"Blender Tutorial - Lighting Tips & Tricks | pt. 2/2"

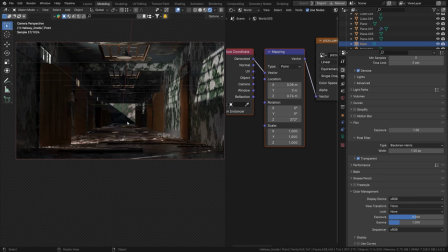[4:07]
Right, for example, I don't want that left wall to be catching that much light, because it will make it look like this light is less strong. So I just want the light to, well, enter from the top left perhaps, or we could even move this a little bit so it shines more.
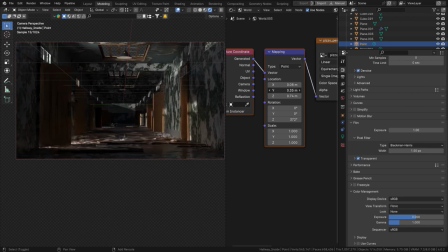[4:27]
It's more of a sideways light chance. There we go. Let's rotate this a bit more, see what it does, right? There's no limitations to how long you should spend on setting up your lighting. You just do whatever feels good. I even like this a bit where it just shines on the ground.
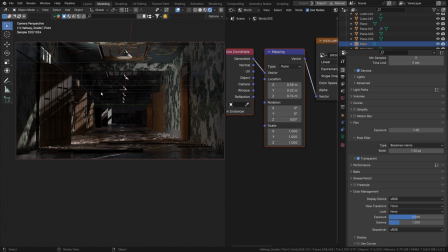[4:46]
So what I'm gonna end up doing is I'm gonna let it shine this way, because I don't want to give the viewers the idea that there is one light that shines from the left, right? And if we do that, so if we would have that little light spot on this wall,
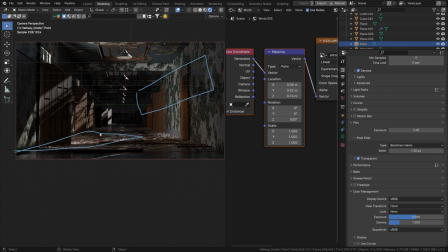[5:04]
it would match too much with the light coming from this direction, which will make it look perhaps like there is no room there on the left, but just outside world that is shining in. So that's not what I want, right? So I'm going to leave that like this. So they are from more of a contrast vibe.
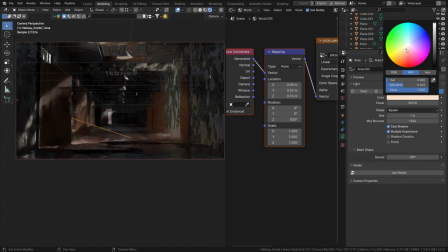[5:23]
And I'm going to click on this light and just make it a bit more yellow, because that is usually what lights indoor do, right? If it's not a light coming from the outside, we usually have more of a light yellow light, right? Something like this, looking quite interesting, I'd say. So perhaps we can
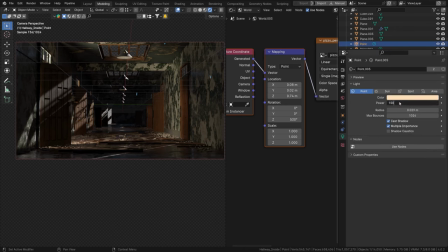[5:44]
crank up this value just a little bit like that, perhaps even 200.
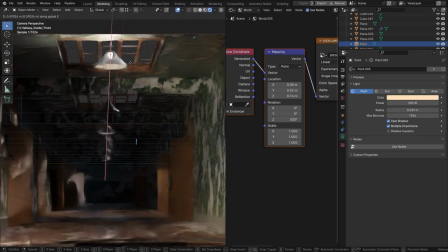[5:50]
But I am going to move it back, right, to the next lamp, because it matches or it
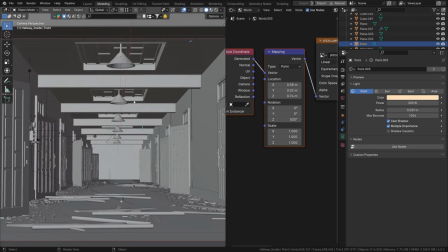[5:56]
interferes too much with the one at the bottom there, right? So if that happens, I'm just moving my lights somewhere else,
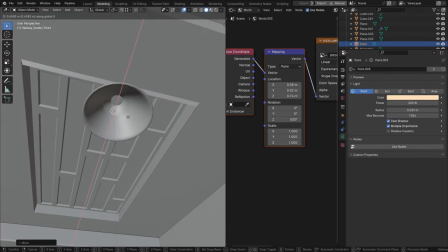[6:05]
somewhere that makes more sense or gives more clarity to the viewers, right?
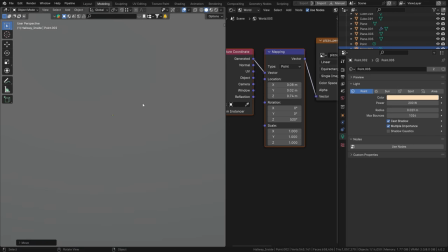[6:11]
That's very important. Clarity. Why is something there? Why is something happening?
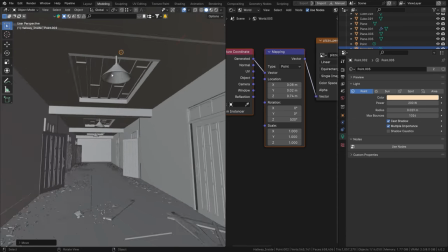[6:16]
Why did you make a specific choice? Something that really helps read the image, I guess.
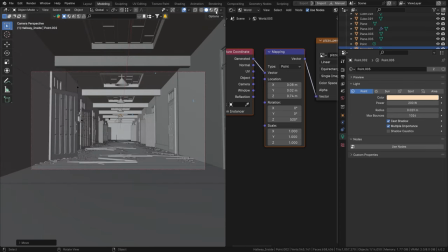[6:23]
So let's try this instead. Go to render view. Let's see how it looks.
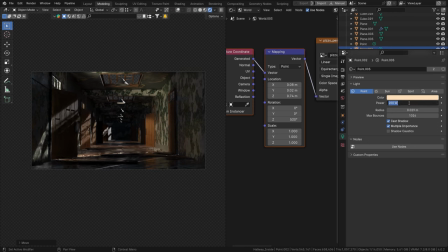[6:30]
I think that looks way better. We can now even crank this up a bit more, I'd say. So we get more bright. There we go. This looks quite cool. I want this to be nice and dark because it is abundant after all. We get some nice reflections there at the bottom. Quite nice. So let's see if we can actually crank our world up to one.
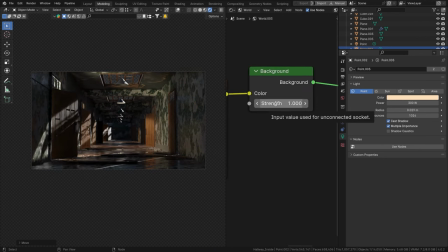[6:49]
See how it looks. I quite like that. We have some more reflections here. It looks a bit better. If we set this to zero, you can see how it looks with just the lights we added, right? So the HDRI actually adds a lot of reflections and color into our scene. So that is why I recommend trying it, at least, or trying some different ones.
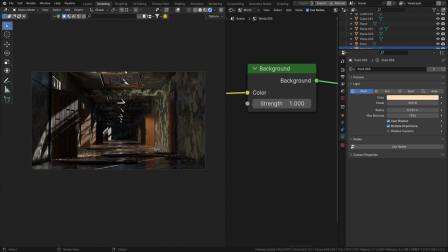[7:07]
So I'm going to end up with this. And this background not being there totally doesn't matter, right? I will just render this out as a PNG, take it into a different software, or even edit this in Blender and add a background manually, right? Something you have more control over, something that matches more with your actual scene, right?
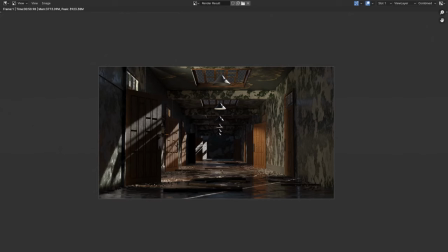[7:26]
So I render this out, show you the results. Now, once your render is complete and you like the results,
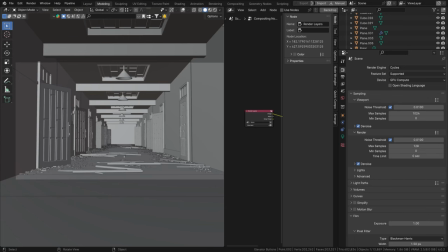[7:32]
we can just go back to Blender and we can actually start heading into the compositor, right?
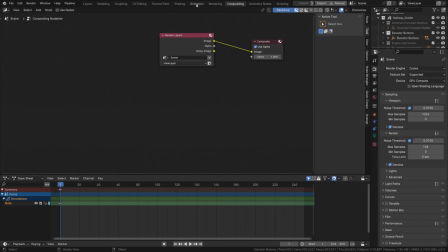[7:40]
So the compositing window, you can either go there at the top of your screen,
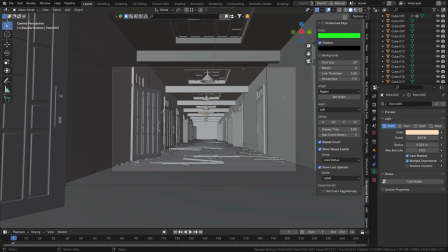[7:44]
or if you like to stay in the layout, you can open up a new window by just dragging and setting this to be the compositor,
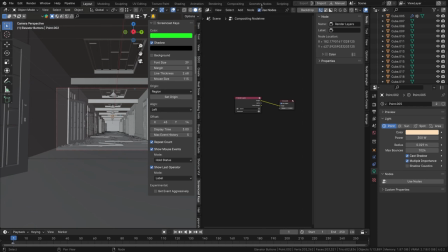[7:51]
right? And then obviously we need to use the nodes. That way we're actually going to use what is inside here. And if we want a backdrop image, right, if we really want to see what is going on, we can just hit the backdrop and we will have our image there.
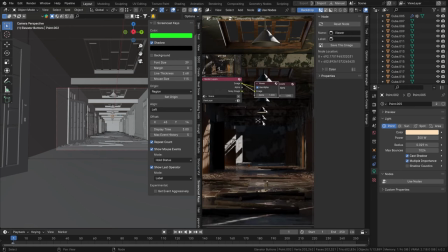[8:06]
Control shift click on our image. And there we go. Our image is in the background, right?